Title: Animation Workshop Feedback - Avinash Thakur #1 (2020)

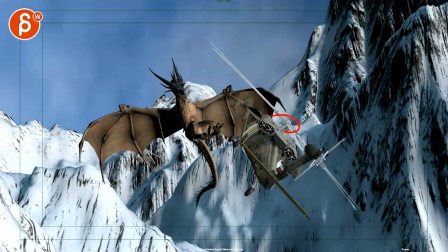6:56 there might be there's enough of a hit through the tail that breaks the chopper bits that the rotors come off which
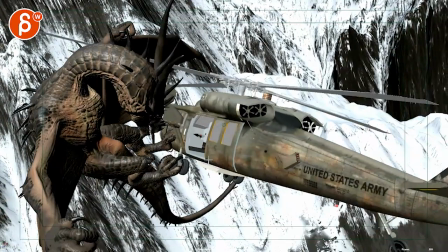7:06 then of course ruins the shop because it's not it's here actually the chopper that turns i'm just not sure how you're going to make this work this is why i'm thinking out
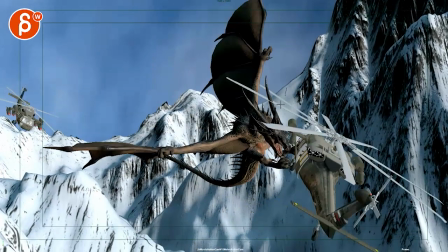7:13 loud here for those ideas how can we make this work so that it's not
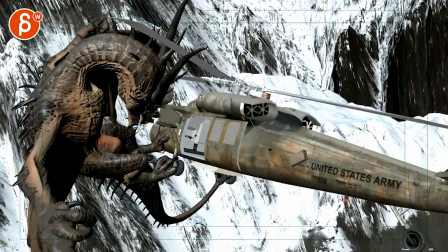7:18 cutting cutting the dragon ears at this point this is not going to work i do like the shot a lot in
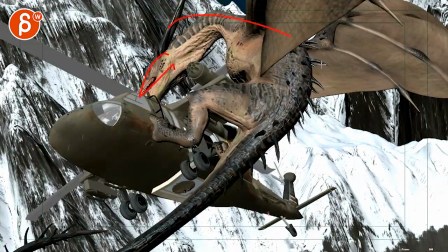7:23 terms of the chaos that's up close we see this more nice pose there i can do stuff
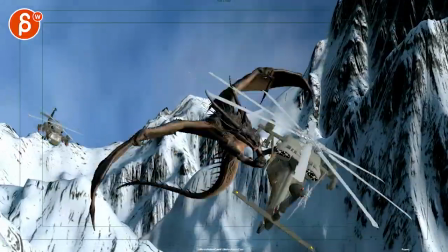7:28 like that
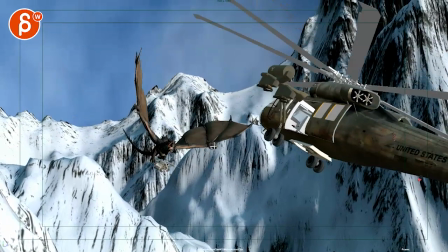7:32 could it be something hear me out this could be totally crazy it might have to lengthen the shot a bit and have this trouble coming a big a bit slower but it could be a thing of
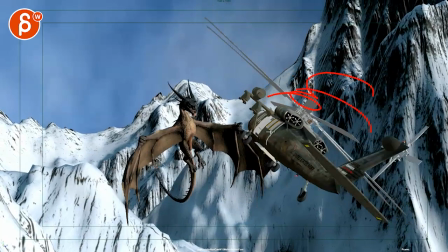7:44 fire that burns things and and has light explosion so that the the um the rotor is not
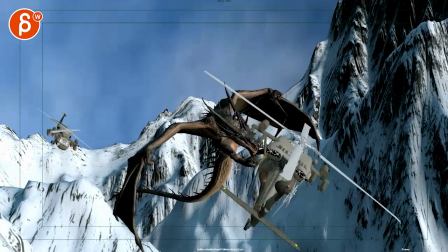7:50 moving anymore it might be broken maybe slightly bent so that at this point the only thing that's happening
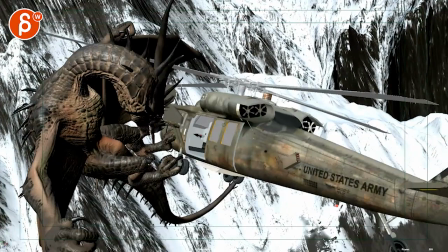7:56 is the back side here this is turning but this is not anymore it's kind of broken and
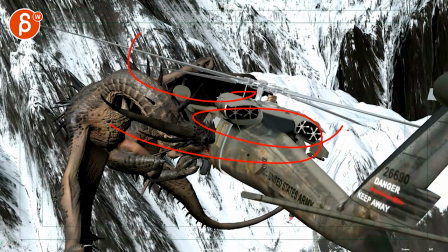8:02 it's less of a turn but more of a out of control turn drop and we follow down and we see
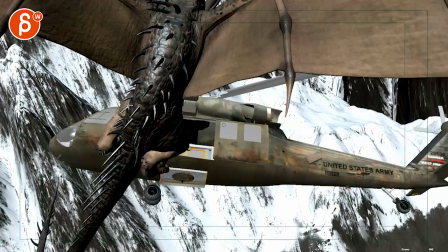8:07 stuff in the background flying past and some debris and smoking this is more of a free fall down
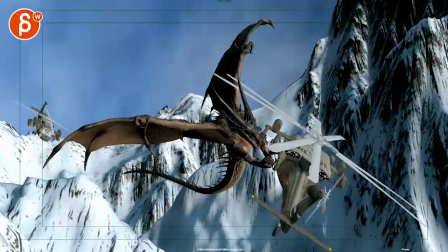8:15 that could be something but i do agree that then at the end it's a bit um
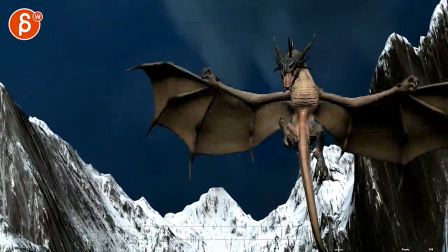8:22 anticlimactic where we just kind of end it
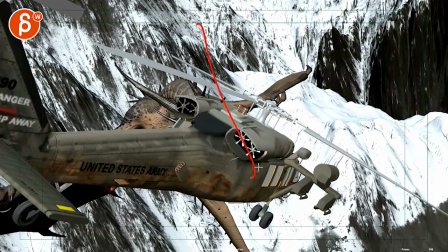8:28 could be something again hear me out what if we do something like this where we're falling okay this is all broken the only backside
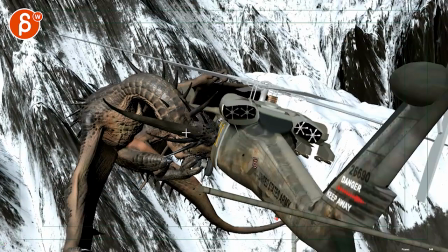8:34 rotor here is is moving and we're falling and it's has its claw on it it's kind of biting into doing stuff
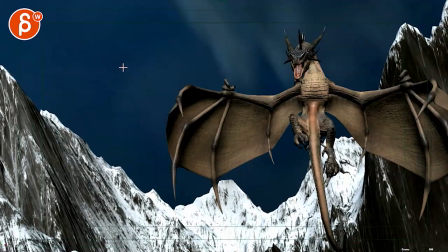8:41 and as it falls imagine i need a clean frame imagine it's your framing or not your framing but this is the chopper dragon camera and throughout the shot as the chop and dragon fall the camera starts to go up
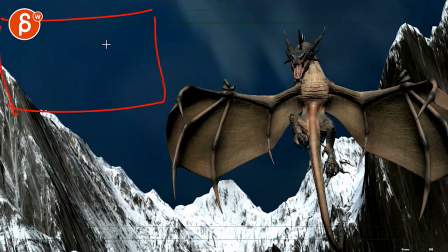8:58 and starts looking down so that the end if this is your thing is that we see the chopper get away from us dragon is in the foreground flap flap flap and staying kind in the air as it lets go and the chopper falls down and at the end explodes as it falls into
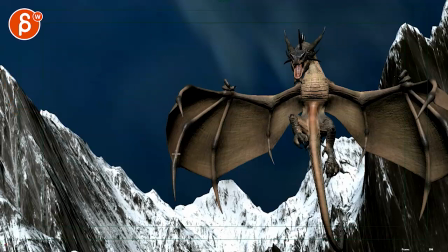9:15 the ground or maybe the water and this could be an interesting dynamic shot as the camera goes from this view what you have sideways to just maybe it doesn't even have to go up it just kind of moves over with a tilt down since they are falling.
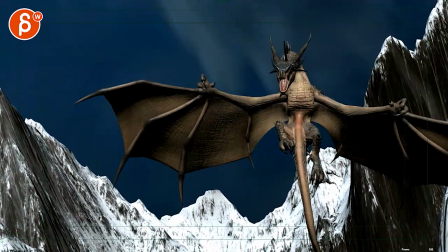9:30 I hope that makes sense. Leave it at that. Let me know. Some really cool beginnings.
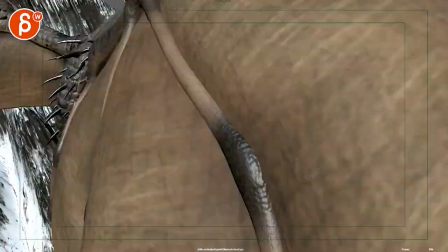9:35 There's some really cool stuff in there. Let me know what your thoughts because I don't go too far into this where you're like, ah, I'm not going to do this.
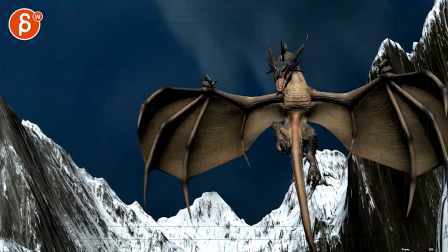9:40 I'm going to do something else. But that could be something for the end to give us a cool view of looking down and see that.
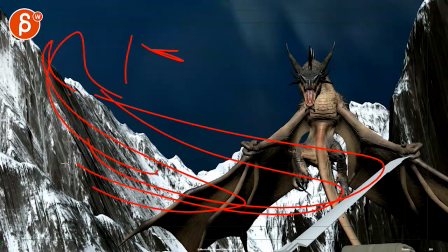9:45 I'm imagining a top view of the dragon, you know, covering this side, head, wings, flapping, and the chopper. That's slightly obscured by the wing, but as it falls, it will fall to the size of, you know, maybe this size.
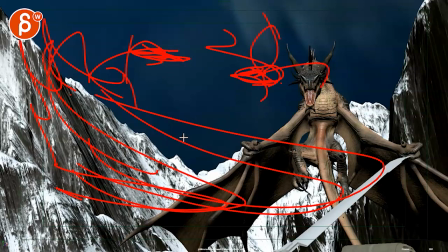10:03 A tumble, smoke comes towards us. Maybe. And then it's covering, like,
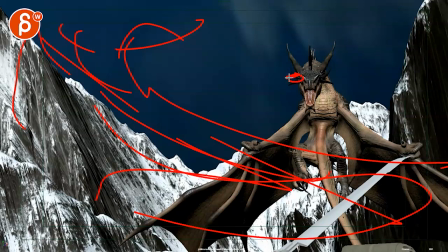10:10 the might and the power of the dragon. and it's overpowering the frame and the address really got very small at the ends to show the power balance. I don't know. Might be reading too much into this, but that is my thought for that. All right, thanks. All right, there's an email. You can sign up. You can start whenever you want. You can submit whenever you want. You get 16 submissions. Either way, a like and subscribe would be awesome. All right, thank you.